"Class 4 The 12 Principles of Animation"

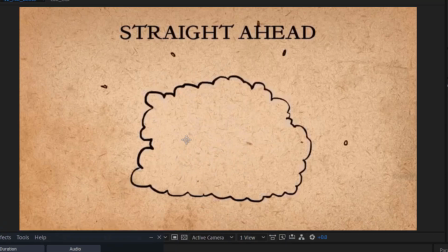48:54 They are the best method to use we are doing whenever we are doing like particles, explosion,
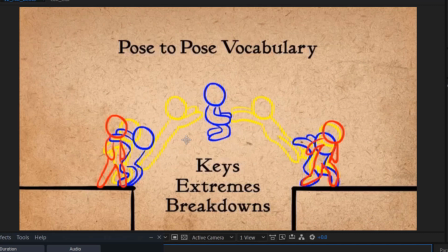49:05 water splash, and all of that. So there's a key term here to know about post to post. There's, as I said before, now there is a key pose which is in red here.
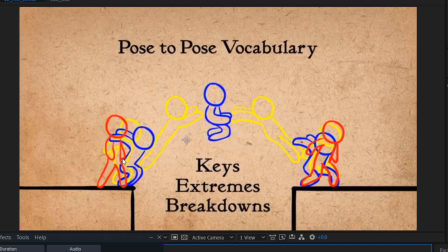49:21 For instance, we want this person to jump this. So the key pose is the one in red. So it starts here and is there. It started from this point and is in this other place now. Then we have extremes.
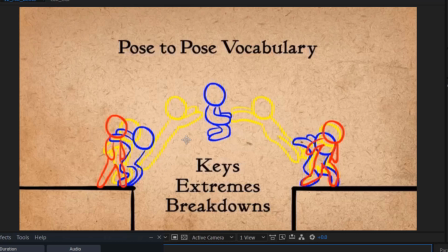49:42 We have extreme that helps to add more details, right? Then we have breakdown. The extremes are the one in blue. Then we have breakdown are the one in yellow.
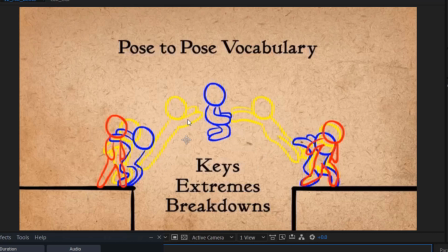49:59 Also add extra details again. Now, the interesting thing is that if we were to remove these yellow ones, that's the breakdown, right? And just add the extremes, the action will be understood, very much understood.
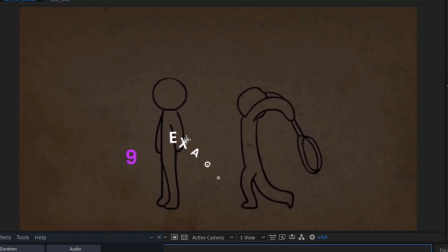50:15 But this breakdown is just to like give much more detail. Then the next principle is exaggeration.
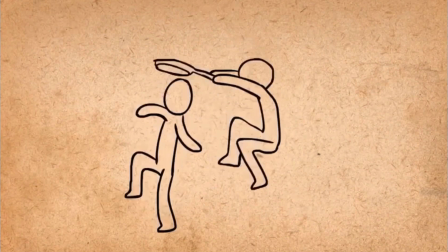50:23 Exaggeration is the art of making the attribute of our subject larger than it would in real life.
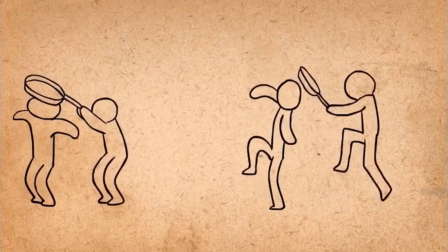50:31 We always want to try to push both our
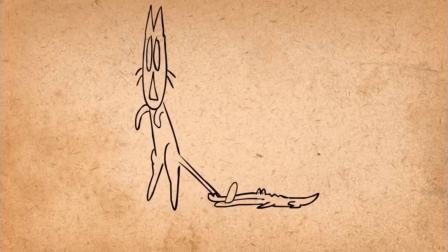50:35 poses and our timing as far as we can to emphasize the attitude, the emotion, the weight, the force,
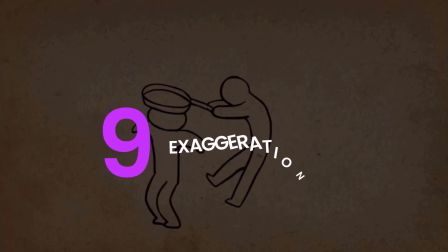50:45 also the forces influencing the figure, so that they become very clear
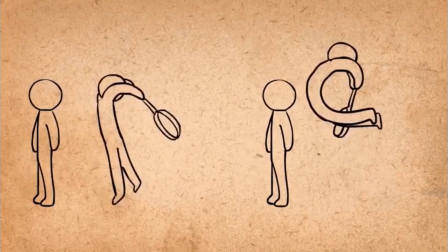50:50 to the viewer that this is what is happening. Right.
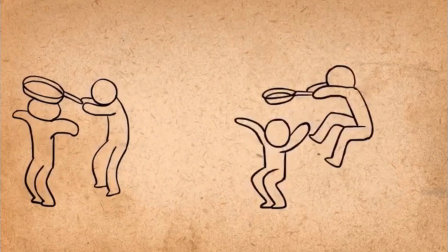50:55 So for instance, we have this guy hitting another person with pan
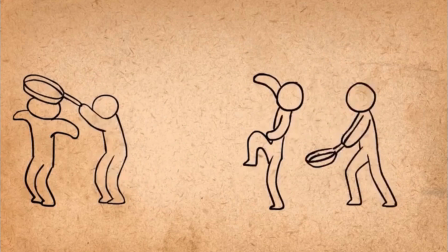51:03 without it can without the exaggeration in the one on the left, right?
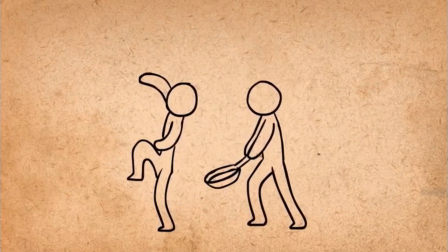51:09 It sends the message across, right?
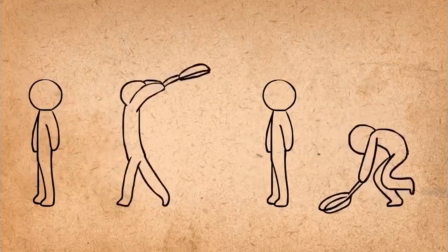51:12 Okay, he hits the distance, but with exaggeration, you can see the force of impact.
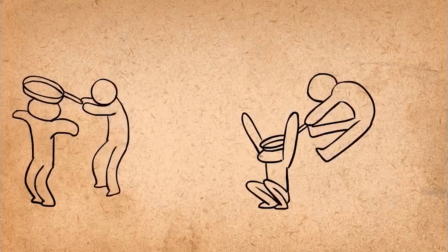51:18 You can see the anticipation frame here being built up, right?
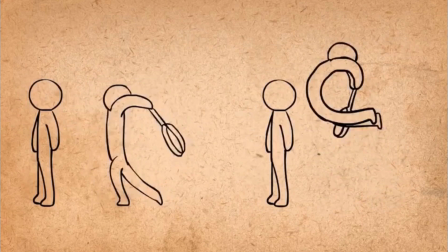51:26 Being taken to the extreme. Also, when he hits it, right? The guy also responding. You can see he went down like he shouted.
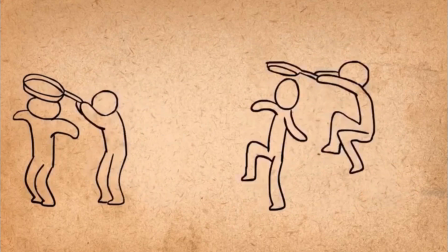51:37 You can even hear with that exact because of proper execution of exaggeration. You can as if it's as if you can hear the him shouting here, screaming here that someone has just killed him.
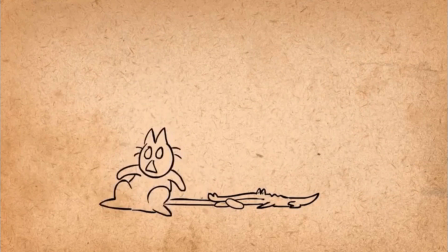51:54 So that's what exaggeration is taking. So you find here. So though you find some level of absurdity in that types of cartoon to like score this point. For instance, you find this the cat now being this disfigured here,
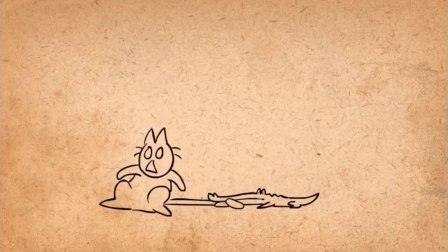52:13 the head, because we wanted to exaggerate that the head now is like is screaming its head out, right? So the head is now taken to the extreme here. The next principle is called the solid drawing.
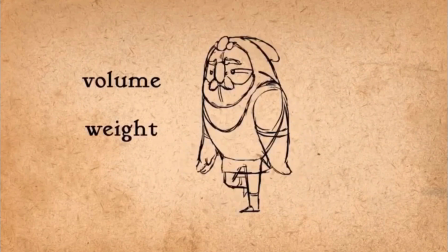52:29 Solid drawing is giving our character a strong sense of weight and then
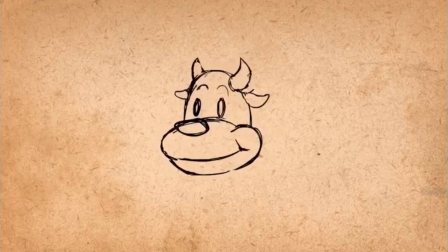52:37 balance, a strong sense of dimension. In character design, we take note of food that occurs as a result of character weight
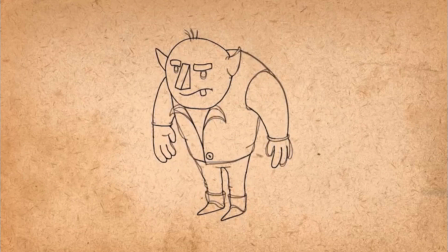52:48 and being three-dimensional. But when we are working with rigged puppets, that's with our character now,
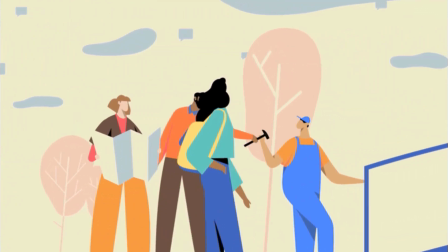52:57 we talk about when we're in a 3D space now.